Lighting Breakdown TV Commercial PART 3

YouTube friends, what is going on? David Lee back, brand new video. This is part three of our cinematography breakdown.
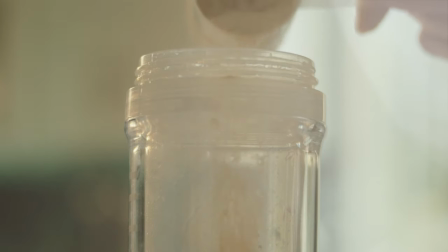0:06 We're going into more close-ups of the product shot and also of our Talon drinking the pro team. Pretty minimal setup here. You know, as far as lights go, we're using the same lights as we were in part two. The quasars with the 120D and the Fresnel. We're punching through some diffusion with the 120D this time. And then, you know, just kind of finessing things with a little nanolite tube. add something to to the background a little bit of a leading line as well so let's go ahead and hop into shot designer and I'll show you guys what we were working with already we are back you know the
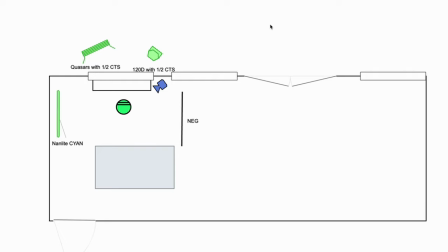0:39 drill we're in the kitchen for for our part three we have a couple of different things going on right we had our product shot here which is on the table
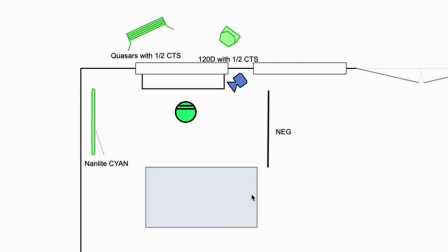0:48 a close-up of a shaker bottle with the protein being being poured in that one there wasn't much to it it was just
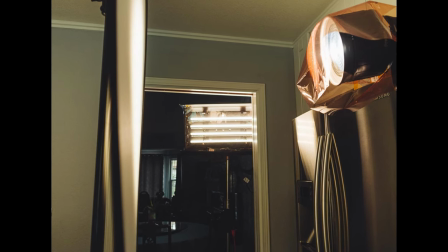0:57 kind of back lighting the whole thing and then letting the ambient from the windows come in um so i don't know if
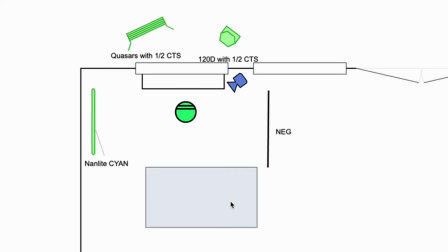1:04 you guys want to want to see that but i'm not going to go over it it's just this product shot nothing really fancy with that uh but we move into the
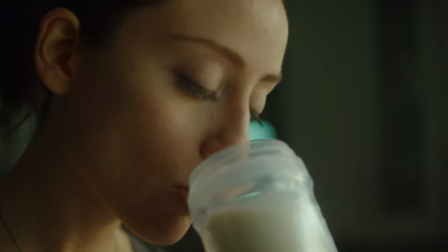1:10 last shots of of our talon drinking the protein and then having that moment after she's finished drinking the protein right so
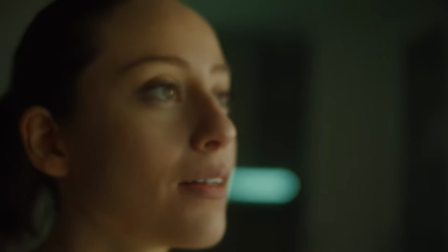1:17 that one is a bit more interesting uh we'll start with the lighting uh let me add in i keep reading to add my sun in so let's go ahead and just do
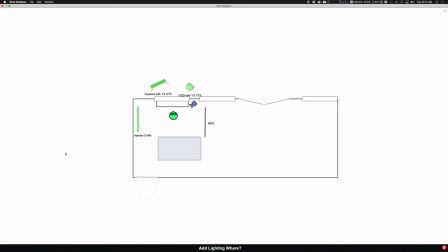1:25 that right now uh the sun at this point i believe we're filming around 12 12 30 p.m right so the sun's probably over here uh here somewhere right so you're just getting the light kind of skipping off of any
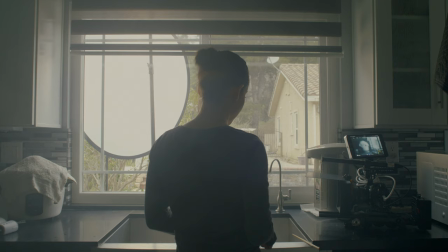1:39 um any toweling from the floor from the tree is kind of just
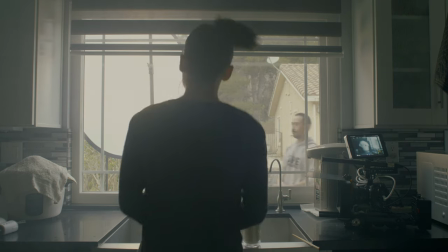1:43 adding some ambience back into um the windows so you have one window here
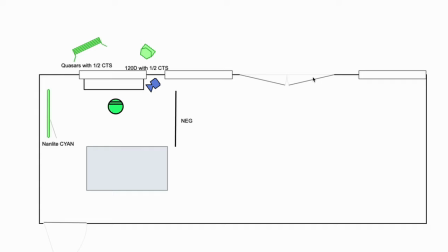1:48 another window here double door clear door frames and then a window here right so what I did
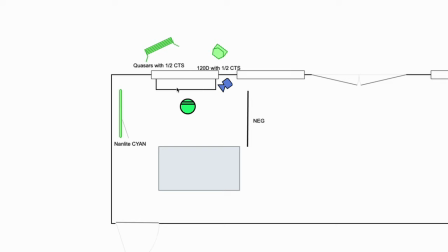1:55 was we have our talent here this is the sink area we have the same quasars from our last setup with half cts I had it actually a little bit more here right so only maybe
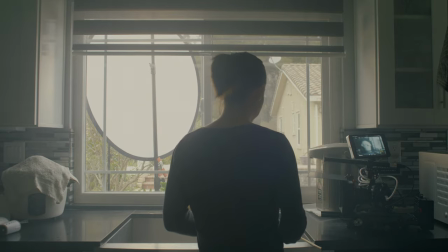2:07 half of the quasars were punching in I didn't want the full thing coming
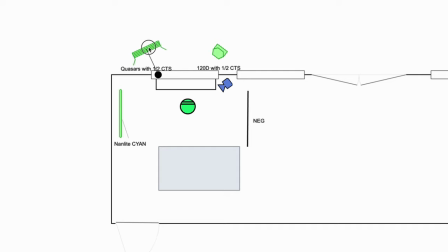2:12 out here I just wanted just a little bit right to kind of bring up the ambient exposure levels the 120d with again half cts was going through diffusion and actually on location i i changed this right so i actually had
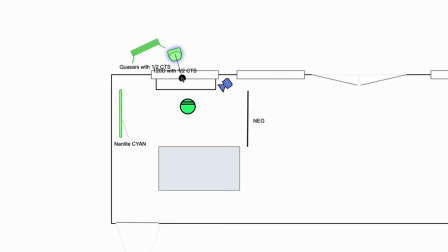2:29 had this guy going in like here right and then camera was was camera was over here right so again this is 120d half cts going through um a circular diffusion right so we use that same 501 reflector but we
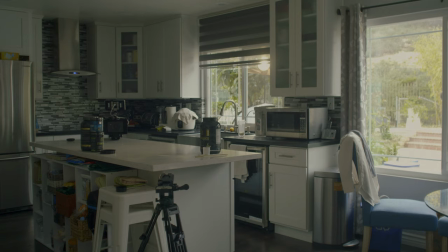2:44 just took off the reflective material and just let it as the diffusion and what that does is again it just kind of helps soften up the 120d with the fresnel
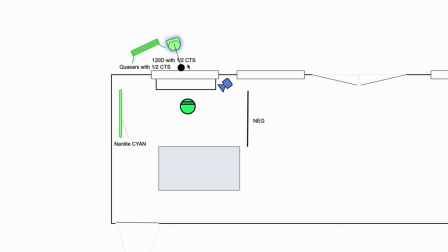2:51 as a fresnel can be flooded or can be spotted I think I said it to somewhere in between and then it doesn't cover the whole circular diffusion but you know just enough to key her her
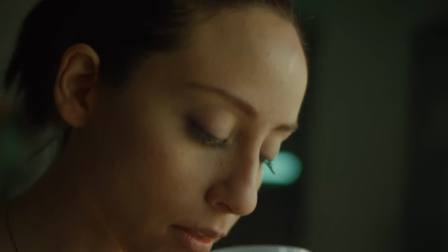3:05 face and then the quasars are bringing up the ambience around her body,
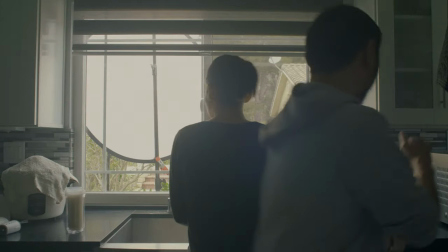3:11 her chest, her shirt, right? Camera here, this is a 50 millimeter SLR Magic 8PO lens.
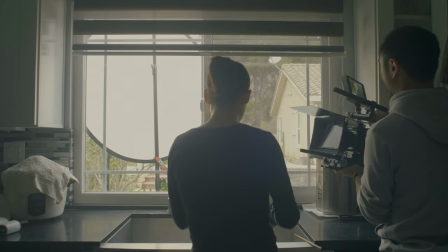3:19 Again, still using glimmer glass, nothing fancy there. Shooting opposite of our key side, right?
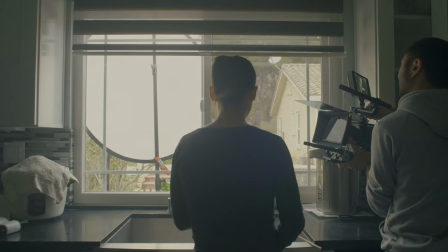3:24 Shooting on the dark side. I brought in night fill camera, camera left.
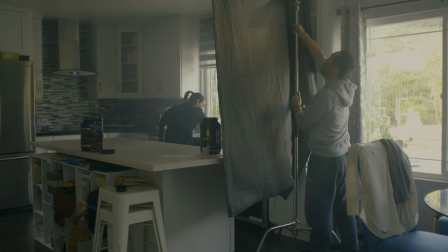3:29 Again, just to help create more contrast, right?
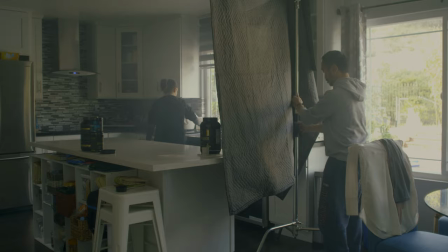3:31 So we have our ambient exposure,
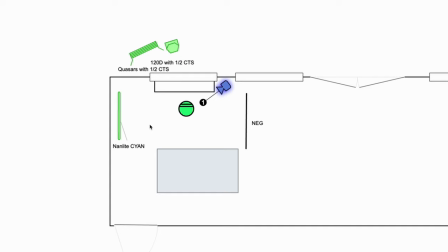3:35 our overall exposure coming into this journal area here we have our talent exposure right our key light exposure here and then so to create contrast you bring negative here to bring um kind of just play around with the the contrast level so that way there is um
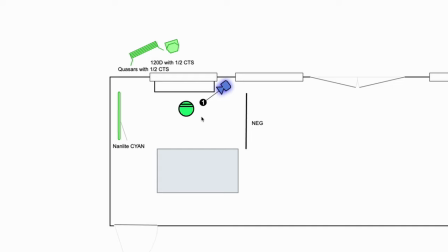3:52 there isn't just everything isn't over bright it's not too high key but everything isn't too dark or underexposed right you kind of have that balance between the two
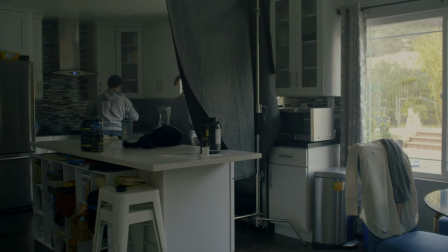3:59 and then I had an idea of putting um again like without the Nanlite here it was you know it was lit but it's kind of uninteresting so one thing I like to do and I got to learn this from other people is you know what can you put in in the mid-ground or the background
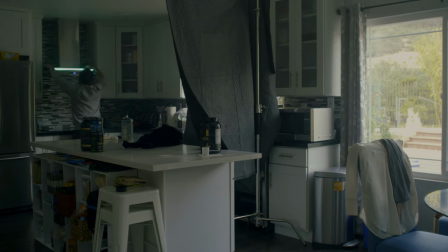4:16 as a practical to add a leading line to add some character to add more dimensionality to the shot right so we had
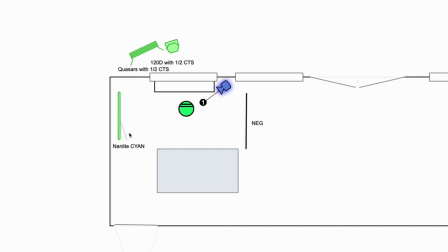4:24 our Nanlite tube so it's like a cyan color right like a greenish tonality and I didn't really have any grip equipment for this otherwise you know there would be like a light stand in the shot or or you have to use like gaff gaffers tape um so what worked was there was actually
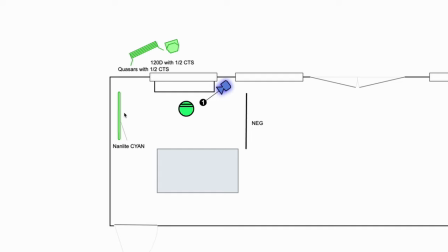4:40 a um the the vent to the above the stove over here and i just placed the tube on top of the stove and just balanced it um it only took me a couple seconds to balance it wasn't too hard so yeah we had the net light here again probably dialed down to maybe
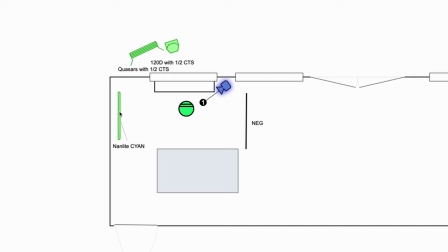4:55 like 10 something like that 10 15 not a lot just enough to to to show the light to show
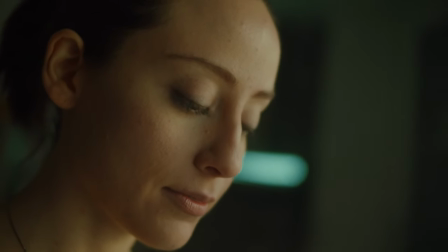5:03 it in the shot right uh but again we were shooting wide open at a t 2.1 so you can't even tell that's a light there you think that's just um a practical in
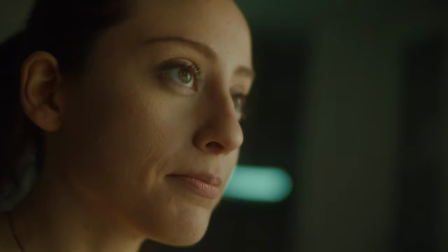5:11 the background right um and yeah i really like the way the the shots came out you can see her you can see the bottle clearly you can see the protein
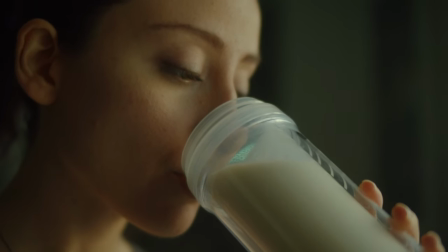5:18 uh liquid clearly you can see her clearly you have a nice beautiful eye light there right and we also did use haze a
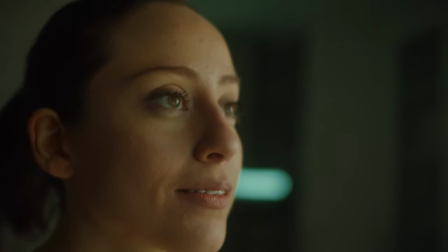5:25 good amount of haze the hazer I have is really meant for like small rooms so we had to continuously just pump haze and pump haze and pump
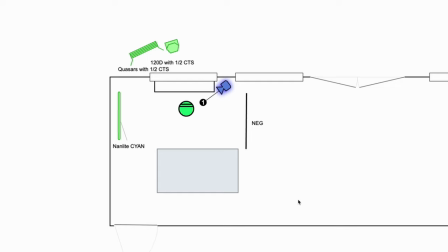5:32 haze and pump haze because you know the haze is going all all over here and it's going back into the doorway that leads to the front of the house you know so not the best not the most efficient way but it's something that we had on hand so that is what we use all
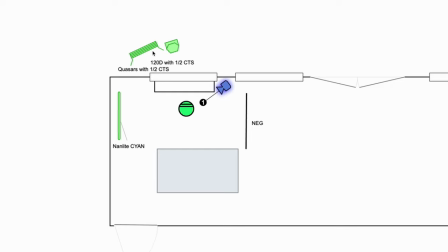5:47 right and again these aren't really expensive lights you know the the quasar tubes the t8s they run for 45 dollars a pop for the two foot versions um a 120d this is the the version one not the not the mark ii the mark one um you can pretty pretty affordable like
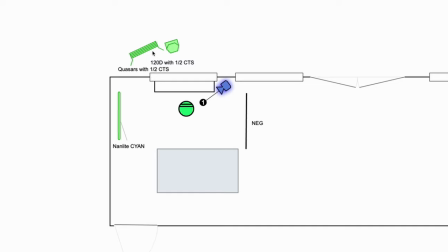6:03 five five hundred bucks or four hundred bucks if you shop around um the nan lights again the the the two the two foot um pairs are 549 uh neg fill you can put anything up really um and then and yeah you know so there's really isn't a lot um light here but with what
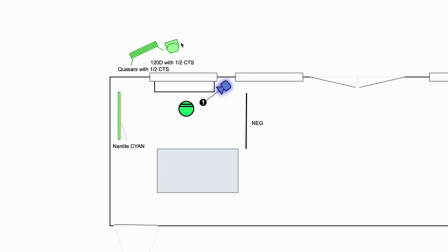6:22 we had we were able to manicure and finesse a very um you know beautiful shot beautiful scene there you guys go part three done finito i hope you guys enjoyed this little three part series i hope to do some more throughout the year just depending on you know if anything is kind of worthwhile right you know i don't think anyone really wants to show or see things that just kind of plain right if you can replicate it uh without any light it's like yeah you know like what's the point of actually doing that um but if you do have situations locations tight locations maybe you are filming in exterior um spots where you don't have lights you just have like neck feel or reflector right what can you do to create something that looks a little bit more filmic more cinematic if you guys like the video leave a thumbs up i'd appreciate it as always leave a comment down below let me know any thoughts um any concerns you guys have with lighting especially with the close-ups too subscribe to our youtube channel as always just so you know if i have new content coming out and remember friends every day you have an opportunity to create your experience and to write and tell your own story my name is david lee and i'll catch you guys in the next video